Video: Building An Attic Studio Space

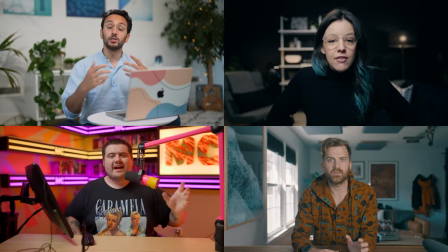[0:00]
I need a studio space, you know, like these people. The problem is, I don't know what I'm doing.
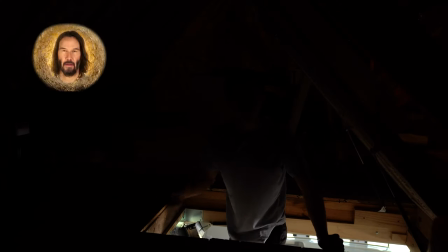[0:06]
But that's okay, because Keanu Reeves says the fate of the world lies in the hands of those that are trying. Right? And that's what I've decided to do. Despite having no experience creating a studio space, I went to Walmart and bought all the foam boards that they have.
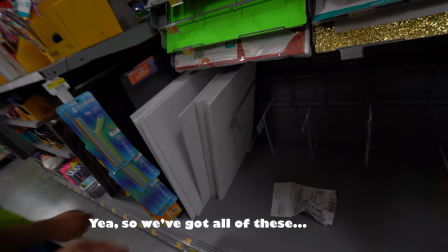[0:20] I need to buy, like, all of y'all's foam boards. Yeah, so we got all of these. Nice. I'll probably need to get a cart, though.
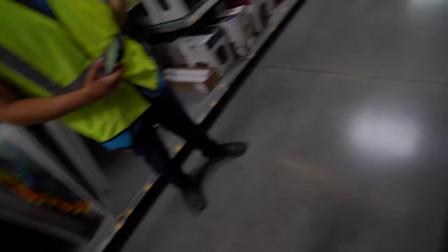[0:26] I'll go do that and come back for that.
They're white, so I'm really hoping this gives like a clean look. I really just need to get rid of all this yellow. It looks really gross and with skin tones right out of camera.
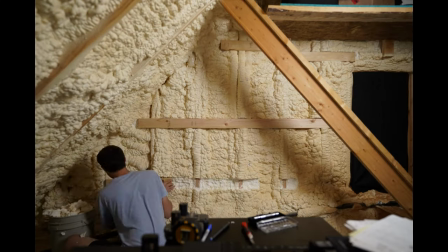[0:38]
So I turned on some human music and started nailing in a surface to put the foam boards on, and that took three hours.
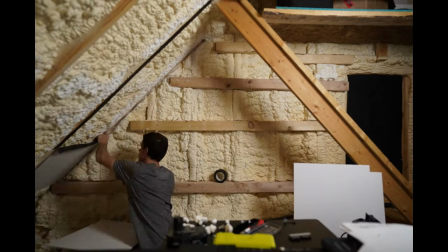[0:44]
After I finished the first wall, I started on the second wall, then was putting black tape behind the edges of my foam boards so you don't see the wood between the seams.
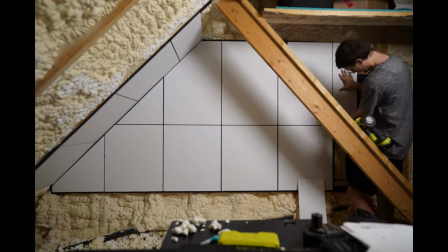[0:51]
And I was already feeling excited about how this was turning out, and that took another three hours. It felt like an old man with a hurt back.
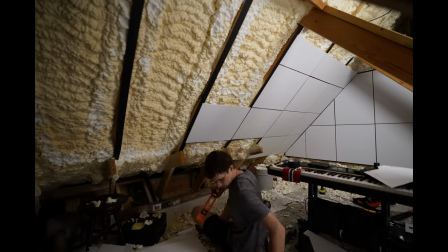[0:57]
But it was so nice seeing the first wall finished. I got right on to the next area to finish here I needed to do the foam boards But then clean up and vacuum
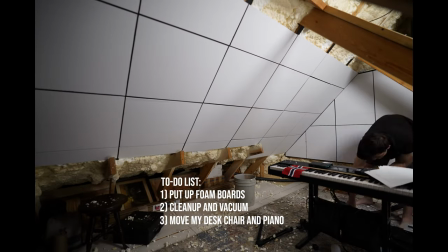[1:04]
and move my desk chair and piano to a better spot Mainly because this section had an angled wall.
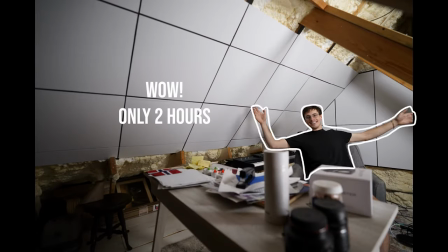[1:09]
I was left thinking Wow, this only took two hours.
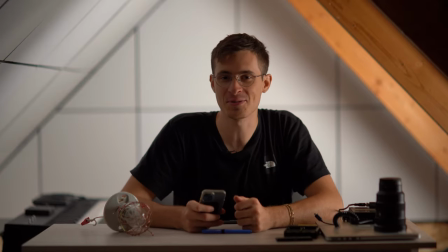[1:12]
I was really unsure But this looks way better than I thought it would but right now it's pretty contrasty and it's just like whites and blacks
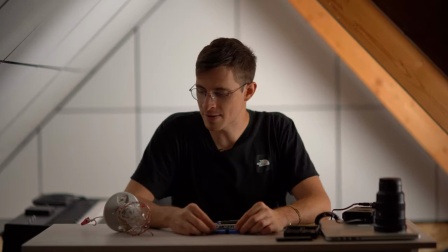[1:21]
I mean besides like the wood colors I definitely need to keep working on the scene before I can call it done.
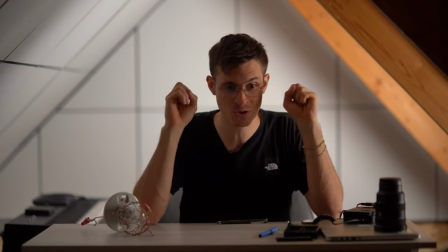[1:27]
I don't really know how to move forward from here So I'm gonna just try things and and hope that it works out
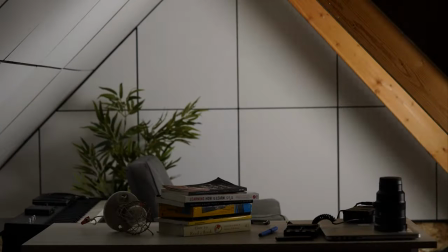[1:35]
I'm one of those white guys that's addicted to Japan bamboo trees remind me of Japan.
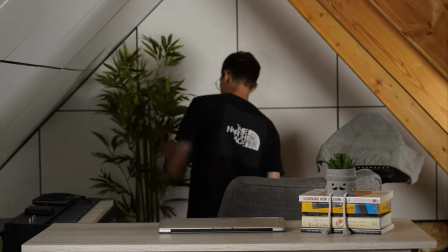[1:40]
So I got one for the space I also love typewriters. They just blow my mind.
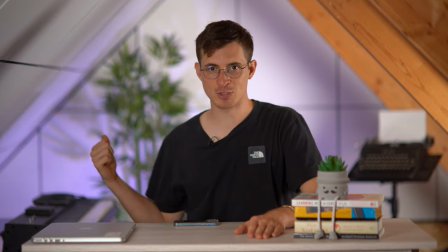[1:44]
Okay, so I feel like this is going pretty good I got a bamboo tree online a fake one because there's no sunlight in here Actually,
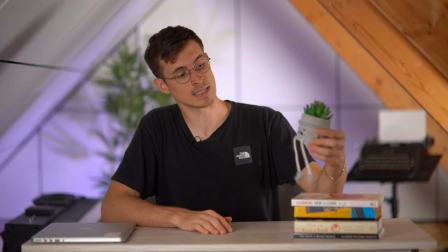[1:51]
I have no idea if bamboo trees need sunlight or not. I don't know anything about plants But I also bought this little mustache man since I can't grow a mustache I am solidifying my
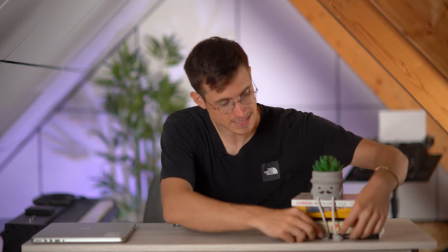[2:00]
insecurities onto this clay and putting it on my desk He gets to be my mustache for me the lighting.
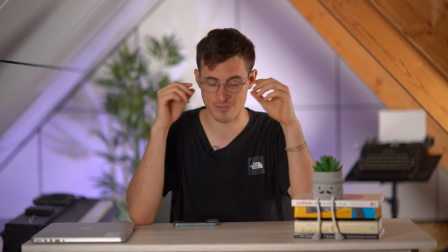[2:07]
I'm like as a videographer Half of me likes it half of me really doesn't this keeps reflecting off my my daggum glasses Which is
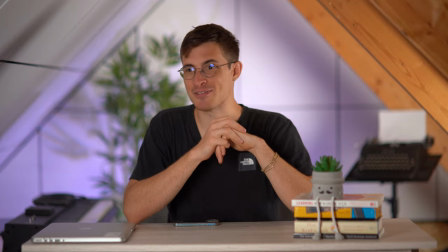[2:16]
kind of frustrating But I really mean it when I say that I have no experience doing this sort of thing You know what?
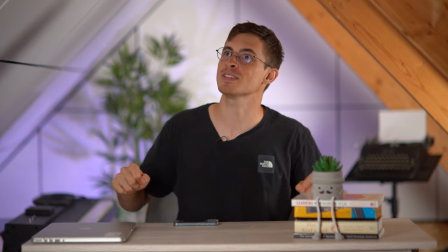[2:21]
I guess now actually I have this experience and I'm gonna just keep trying to build On that and yeah,
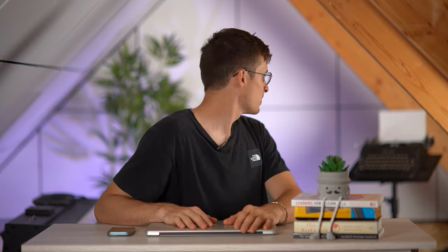[2:28]
I'm pretty happy with this It's a good like first draft for this shot But there are different kinds of videos I want to do and there's a lot of space in this attic So
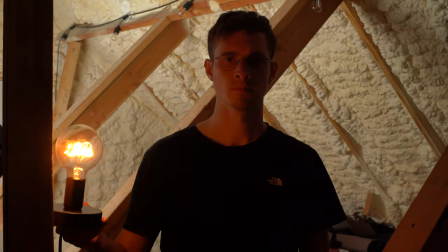[2:37]
I'm going to build a second one. Here we go I want this shot to be as different from the other shot as possible So I don't know much,
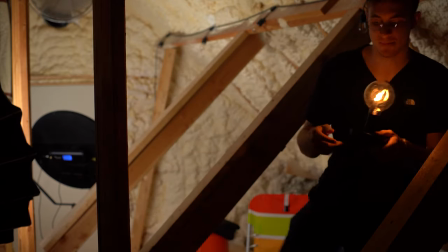[2:45]
but I know that like this general area is where I'd like to set up another another scene and I think that's because
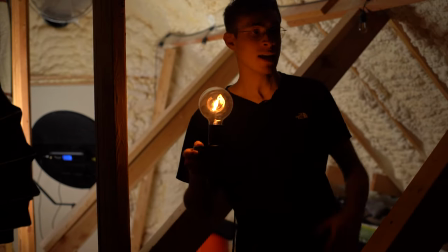[2:53]
These beams are kind of cool like cool architecture. It's it's trying to use the attic for what it is for what it has and
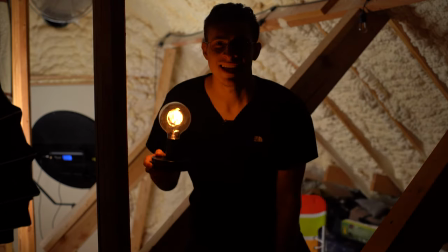[3:03]
The only problem with this shot is that I'm having to stand
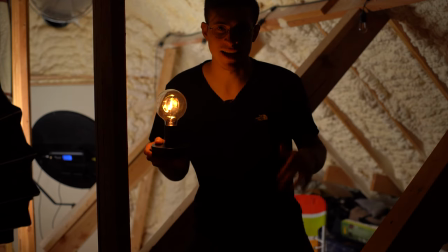[3:08]
on the hatch door to make it happen So I guess while I'm filming here,
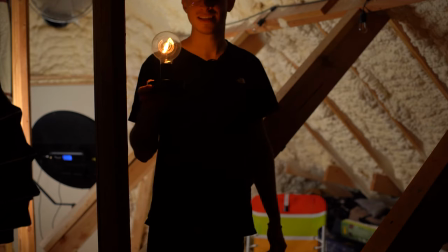[3:13]
no one can come up here. That's okay. My mom's so sweet she wanted to help me with this shot.
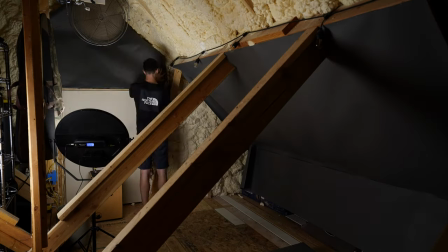[3:18]
Since the other scene has a white backdrop, I'm giving this one a dark one, hoping to make the background go unnoticed.
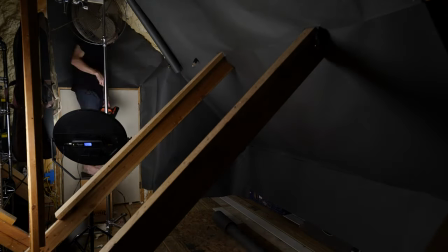[3:24]
Then you'll just have me in the midst of the attic's architecture.
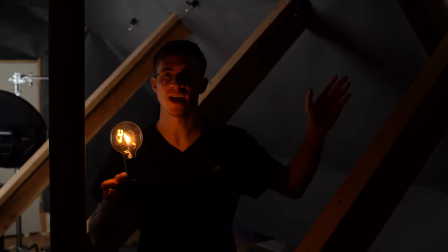[3:28]
Okay, I don't plan to have lights on the background like I do right now, but, um, does that look...
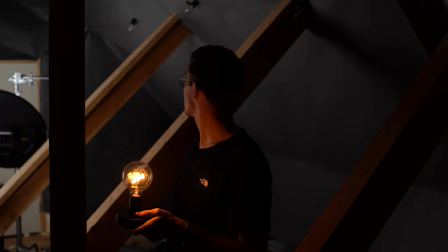[3:35]
I don't know. Is that better? I'm so unsure.